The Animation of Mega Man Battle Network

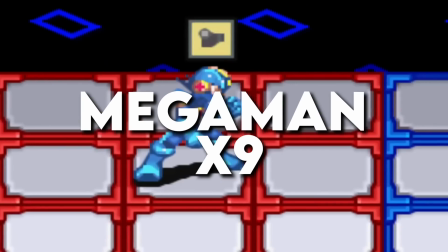Well, we might not be having Mega Man 12 or Mega Man.EXE 9 anytime soon, unless either of those have been announced since I wrote this video.
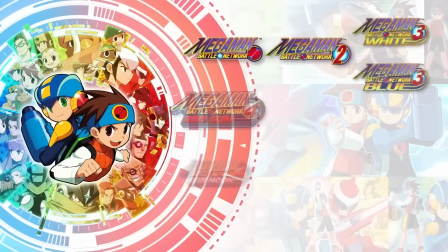But Capcom seem to be very good at collating old releases and making collections, with the latest of these being the Mega Man Battle Network collection.
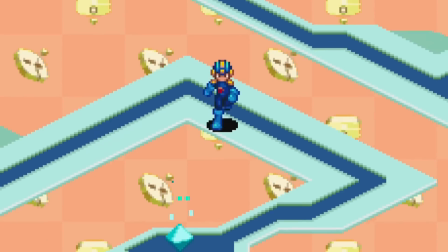I'm going to feel sick saying this, but the first Battle Network game is now 22 years old.
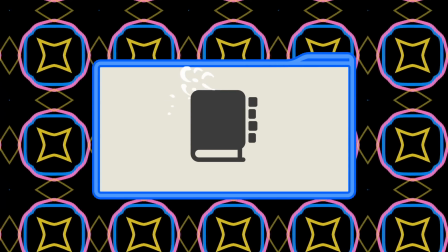It's been a while since my last video, so let's dust off our glossary, fire up our old brains, and study some video game animation.
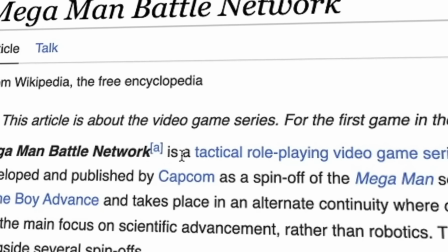The Mega Man Battle Network games, if you didn't know, were tactical role-playing video games for the Gameboy Advance, or most of them were anyway.
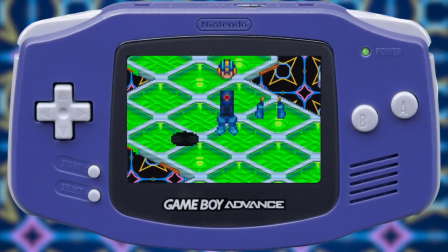Hardware limitations of the GBA meant sprites were likely split up and cleverly reordered to save space and memory.
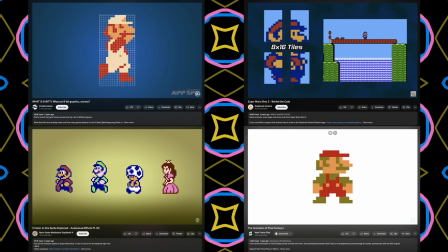I have a very rudimentary understanding of this process, but if you want to know more, here's some really good videos on the topic, links are below in the description.
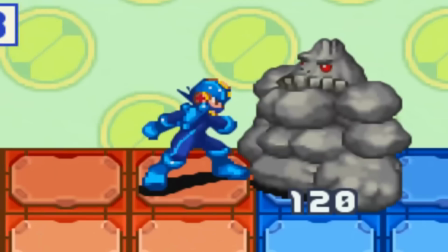We're going to take a look at some of the animations in Battle Networks 1 to 6, how they worked, and talk a little bit about animation fundamentals and pepper it with other tidbits.
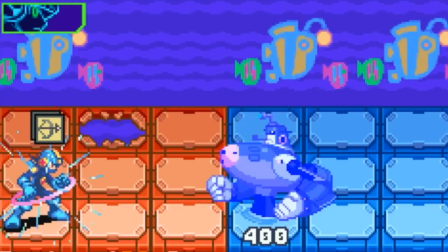The animations we're going to look at will mostly be Mega Man, but we'll also look at bosses and enemies and miscellaneous stuff like effects and NPCs.
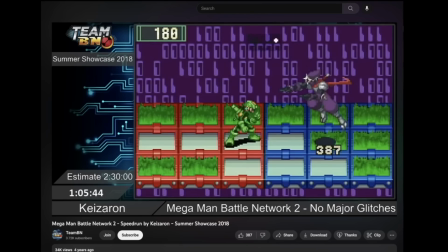Because I'm a man of little free time, most of the footage I'm using will be from channels who have already captured this footage,
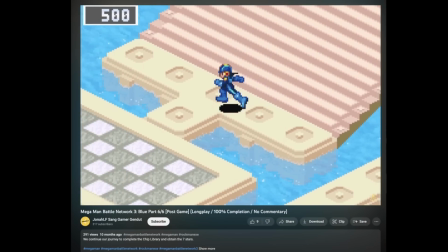with links of those channels in my description because I simply don't have time to play and record 6 10-hour games.
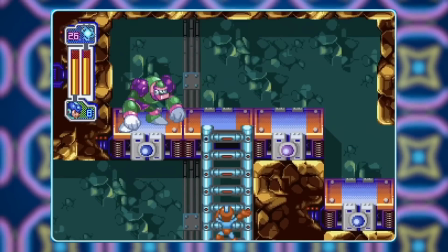So massive thanks to those channels. Okay, so typically a controllable video game character will be at any one time in one of 3 states.
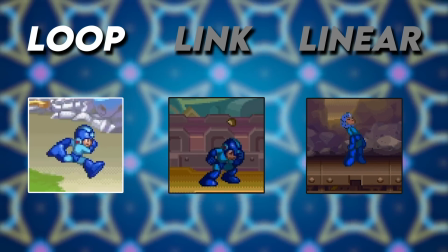They'll be in a loop, a link, or a linear. Looping animations are things like an idle pose or running animation.
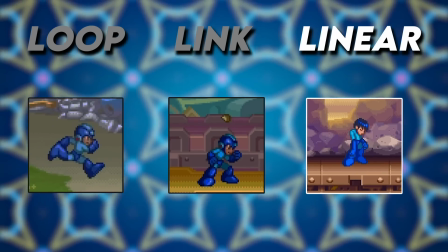A linear animation will play once and end, such as an attack or taking damage.
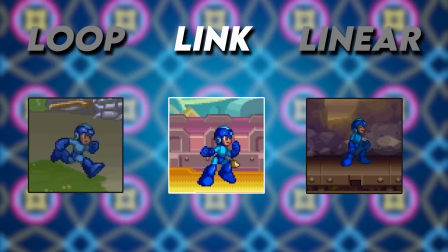And a transitional animation, or linking animation, are things like turning or connecting two animations, such as the last pose of an attack back into the idle pose.
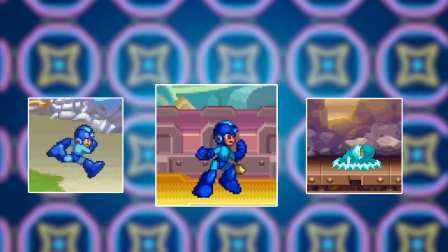You'll commonly see a link animation play between linears and loops,
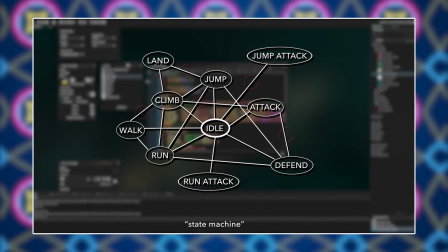and you're more likely to see linking animations in games that use character rigs, where you have more control over states of animation.
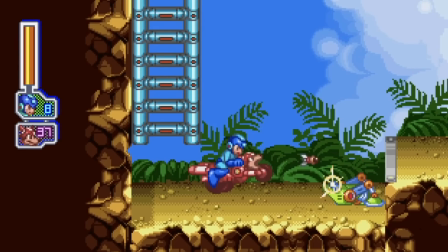Linking animations aren't as common in frame-by-frame animated games, because it's a bit more work to make them look visually fluid, but they do show up occasionally.
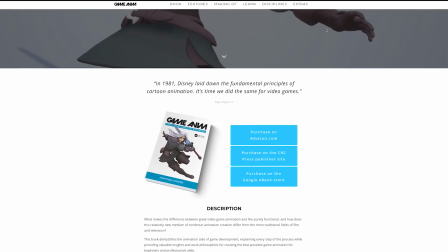Jonathan Cooper, animation director on games like Assassin's Creed, The Last of Us, and Uncharted, wrote a book about video game animation,
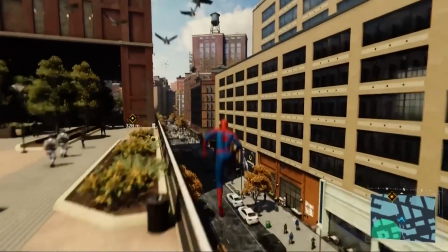and in it he posits a new additional set of animation principles he calls the 5 fundamentals of video game animation.
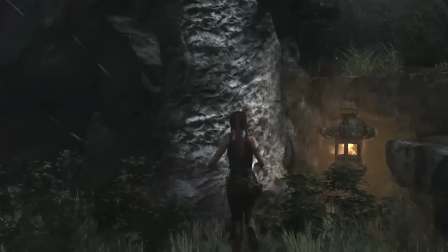Within that, he talks about these types of animations we can find that contribute towards the fluidity of game animation, how smooth it all flows together.
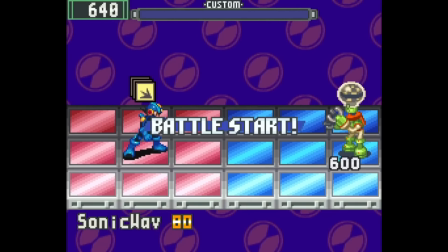This is super common in loads of older games, but the Battle Network games are good at doing a lot with a little.
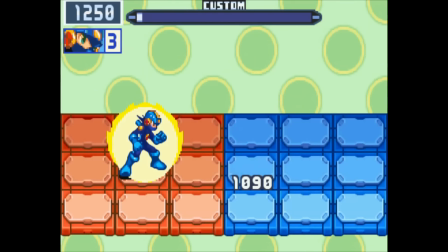They're good at finding elegant solutions due to the restricted space available, meaning that you're actually not likely to see many linking animations around. The fluidity is compromised for the sake of game feel, which is fine. You do see some, but I'll talk more about those later.
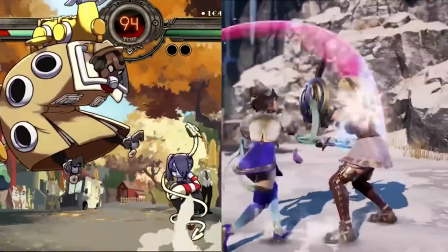Feel is how a game feels to control, like if it's snappy or sluggish or something.
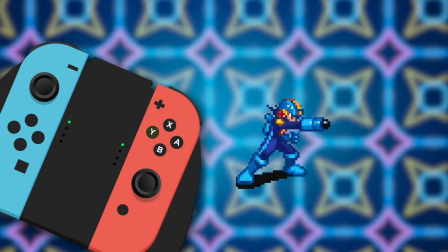Ideally you'll want to minimise any interruptions or delay to player input, but we'll come back to this.
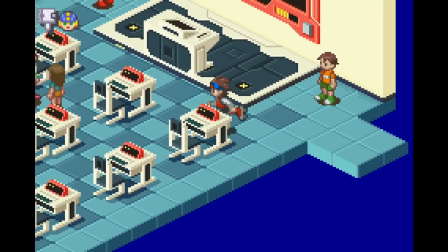Okay, so usually you start each game in the real overworld, controlling Lan, a human boy.
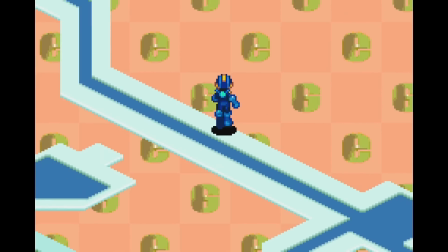Much of a Battle Network game happens on the internet or devices, so there's actually not a lot really going on in the real overworld in terms of animation.
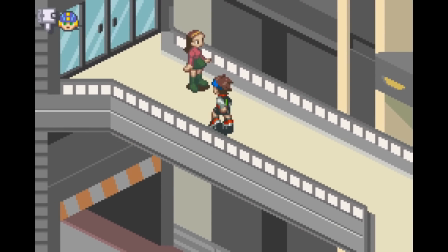Lan can move in 8 directions. He can skate fast and walk slow, with slightly differing animations for both.
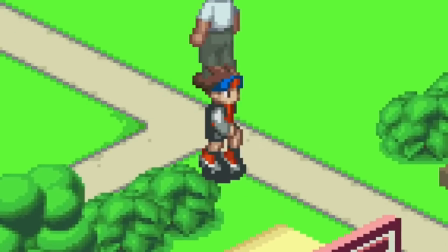There's some more twisting in the body while skating, for example. Though only 5 directions will be designed, as 3 of them can be flipped.
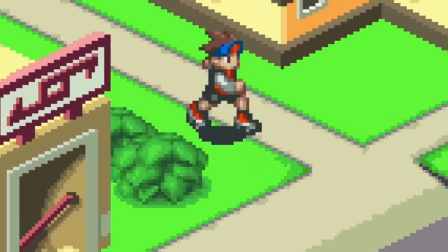This obviously means that Lan's design must be symmetrical in this case, so nothing looks weird when switching between left and right.
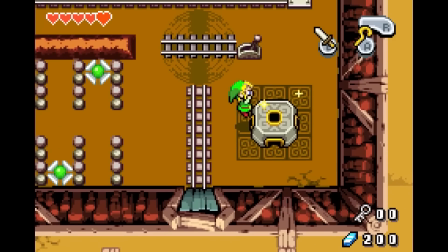This is different to, say, the Minish Cap, where Link's animations are asymmetrical,
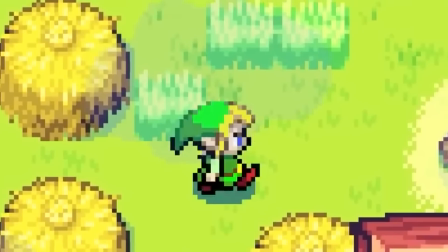but you only ever see him from 4 angles, so there's more space to place unique animations.
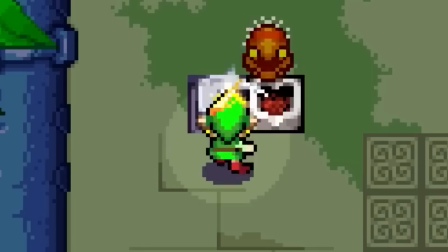Also, we see Link from this viewpoint through the whole game.
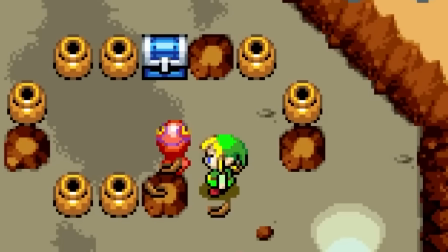He attacks, navigates, speaks, performs unique actions, all in these 4 angles, so there's more room to be extravagant.